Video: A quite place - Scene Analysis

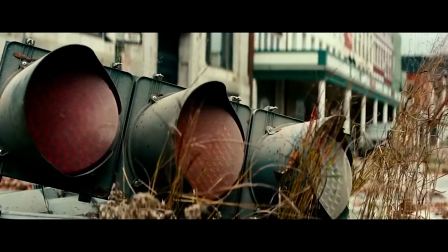(0:00)
I will be doing a scene analysis for the first opening scene of A Quiet Place.
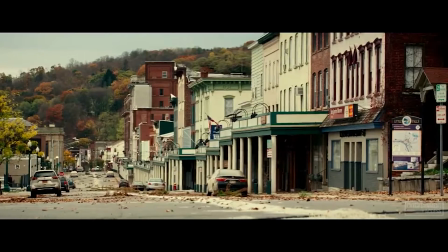(0:05)
We start the scene from some establishing shots which introduce us to the world that the story is set in.
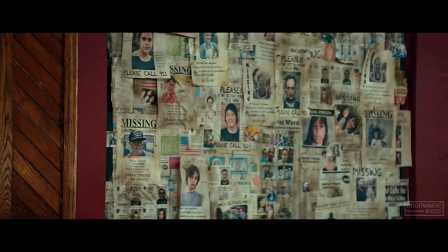(0:11)
We can see that it is a post apocalyptic situation since the roads are empty and things are destroyed.
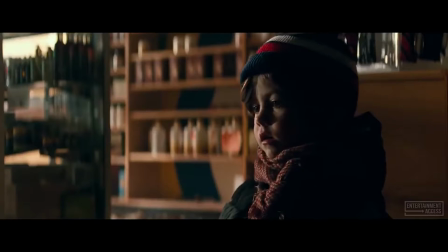(0:17)
Then we are introduced to the characters in the scene,
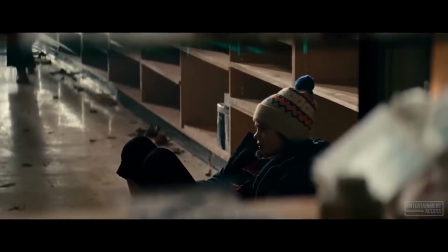(0:20)
which is a family. This is the stasis part of the scene where we learn about the world of the characters.
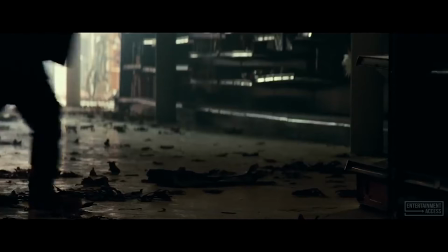(0:28)
They are all barefoot.
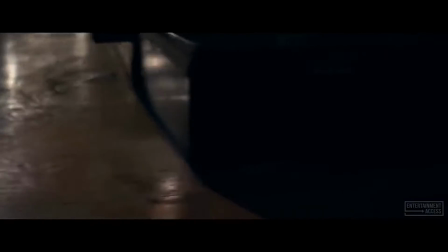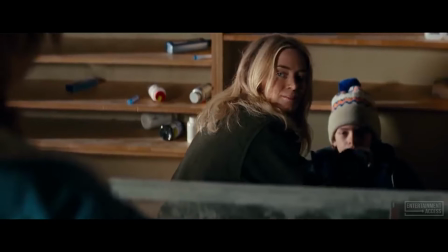(0:35)
They communicate through sign language and they avoid making any noise.
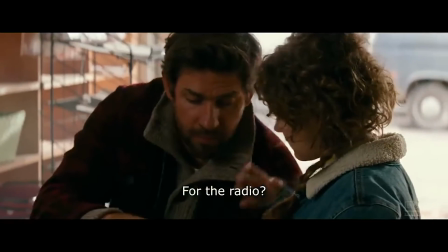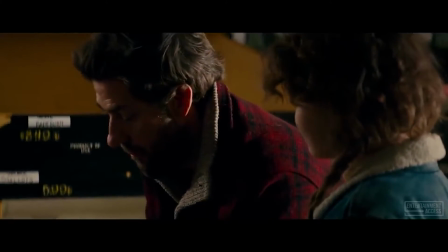(0:48)
This introduces us to the idea that noise or sound in their world is something that is dangerous.
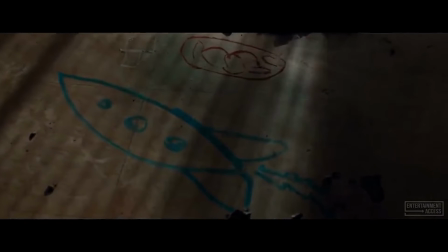(0:56)
The rising action in the scene is the youngish boy talking about rockets and gets one from the shelf.
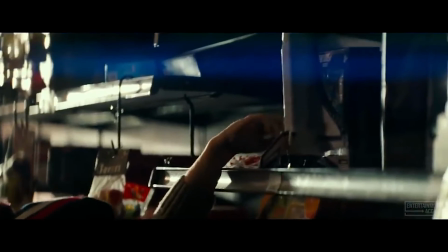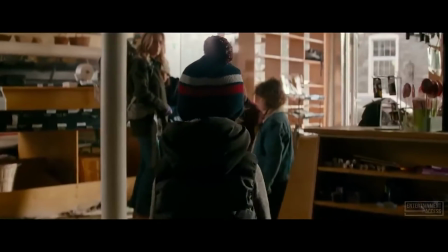(1:11)
We see how he goes to his family and they all get alert by seeing the plane in his hand.
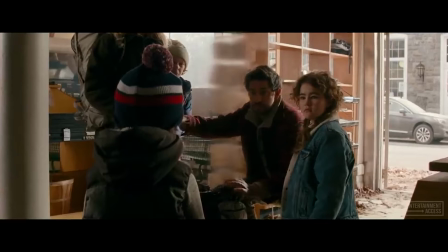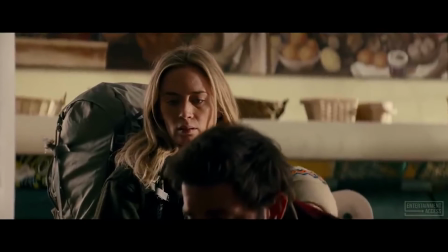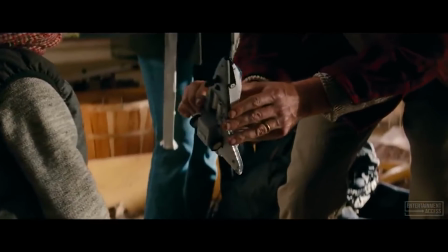(1:28)
His father slowly takes the plane away from him and removes the batteries.
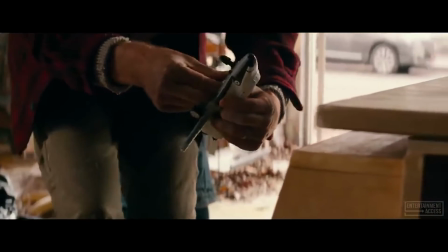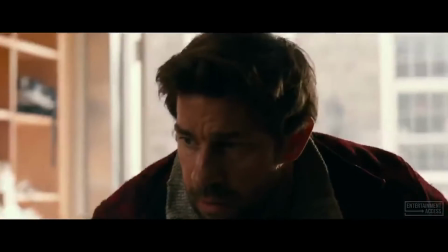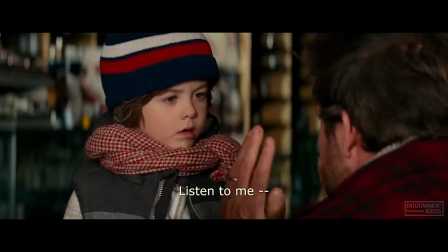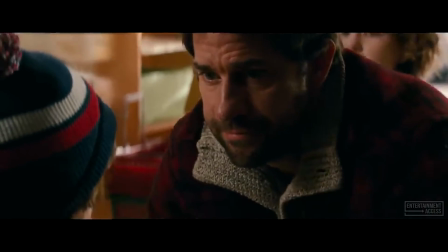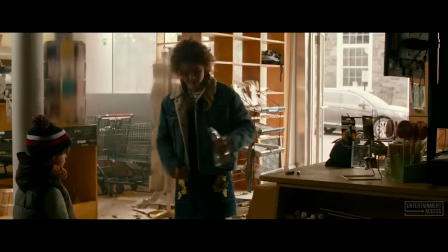(2:01)
The boy gets upset, so his sister hands him the rocket ship and they start to leave.
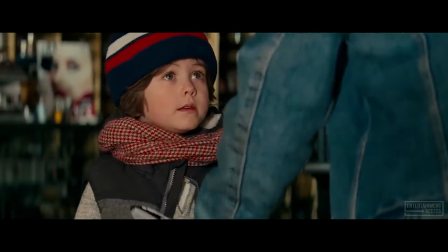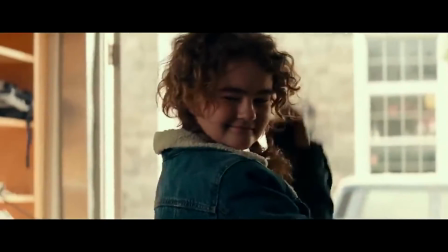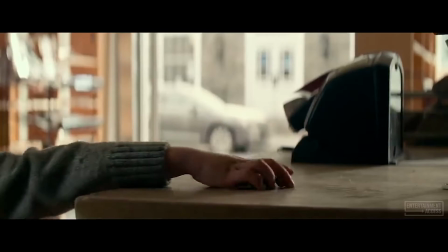(2:17)
This is where we are introduced to the turning point of the scene where the child picks up the batteries before leaving, which only the audience is aware of.
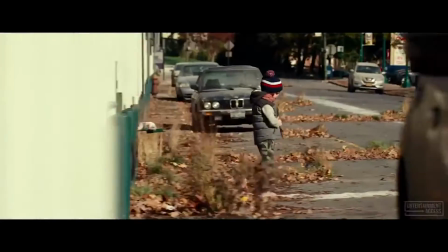(2:26)
And now the audience will anticipate the next move of the child because they know that the batteries will go inside the plane and it will make a sound.
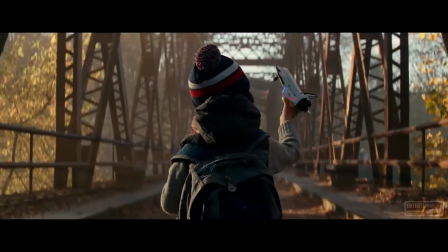(2:35)
Through the turning point of the scene, we know that the child will use the batteries to put it in the toy plane, which will create some sort of noise.
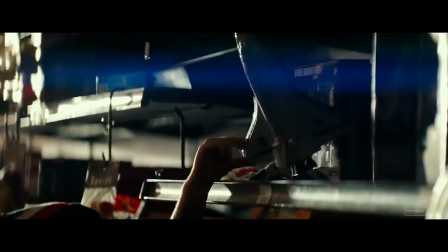(2:43)
Noise that they have been avoiding since the first scene of the movie.
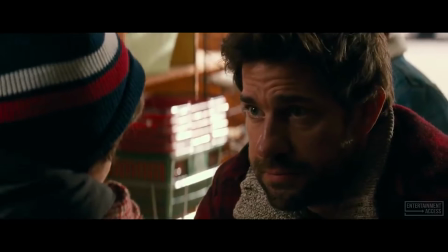(2:47)
By this point, it is established that creating any noise will have adverse effects and can be dangerous for the family.
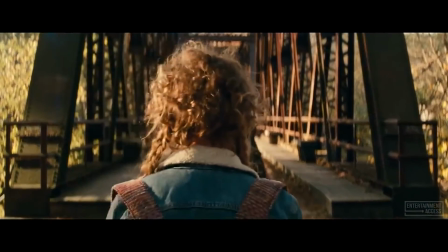(2:55)
We reach the climax of the scene when the family starts crossing the bridge, and we see a glimpse of the youngest son playing with his plane in the background.
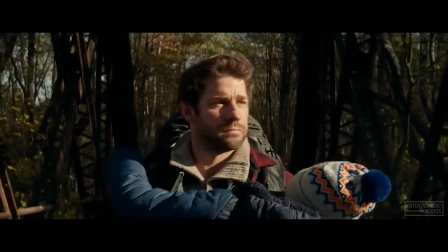(3:03)
At this point, the audience knows what will happen next, but the characters are unaware of what's coming.
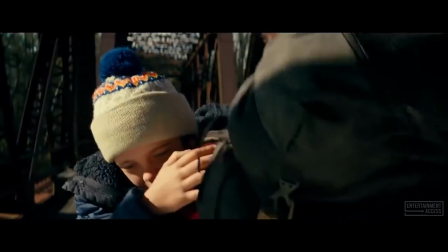(3:09)
The climax is reached when we are looking at the father's face, and then suddenly there is the toy noise coming from behind.
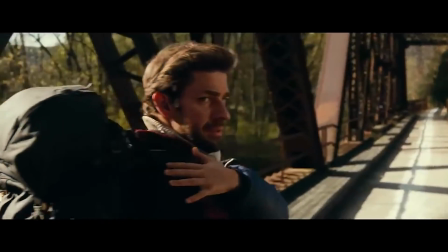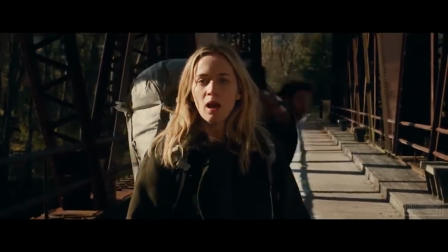(3:24)
His expressions change and he runs to save his kid, but he does not make it in time.
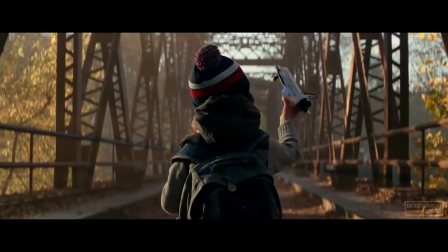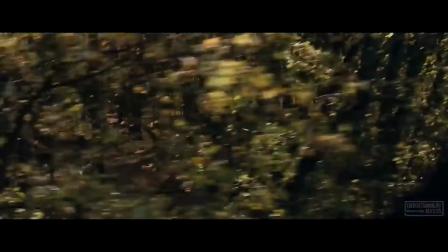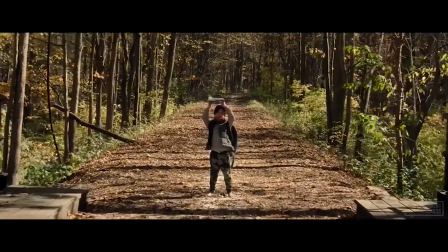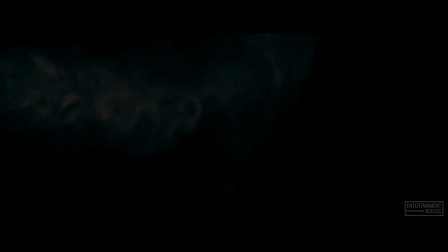(3:48)
And the kid is attacked by the monster, after which the title of the movie appears on the screen.
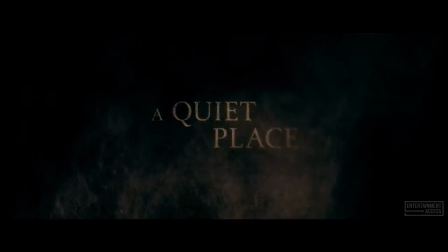(3:53)
We don't see a resolution to the scene since we get cut off,
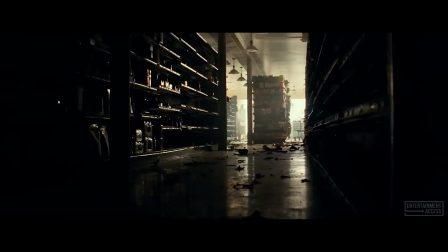(3:56)
but the scene was important to establish the stakes that the characters will face throughout the movie and the tone that the movie will be set in.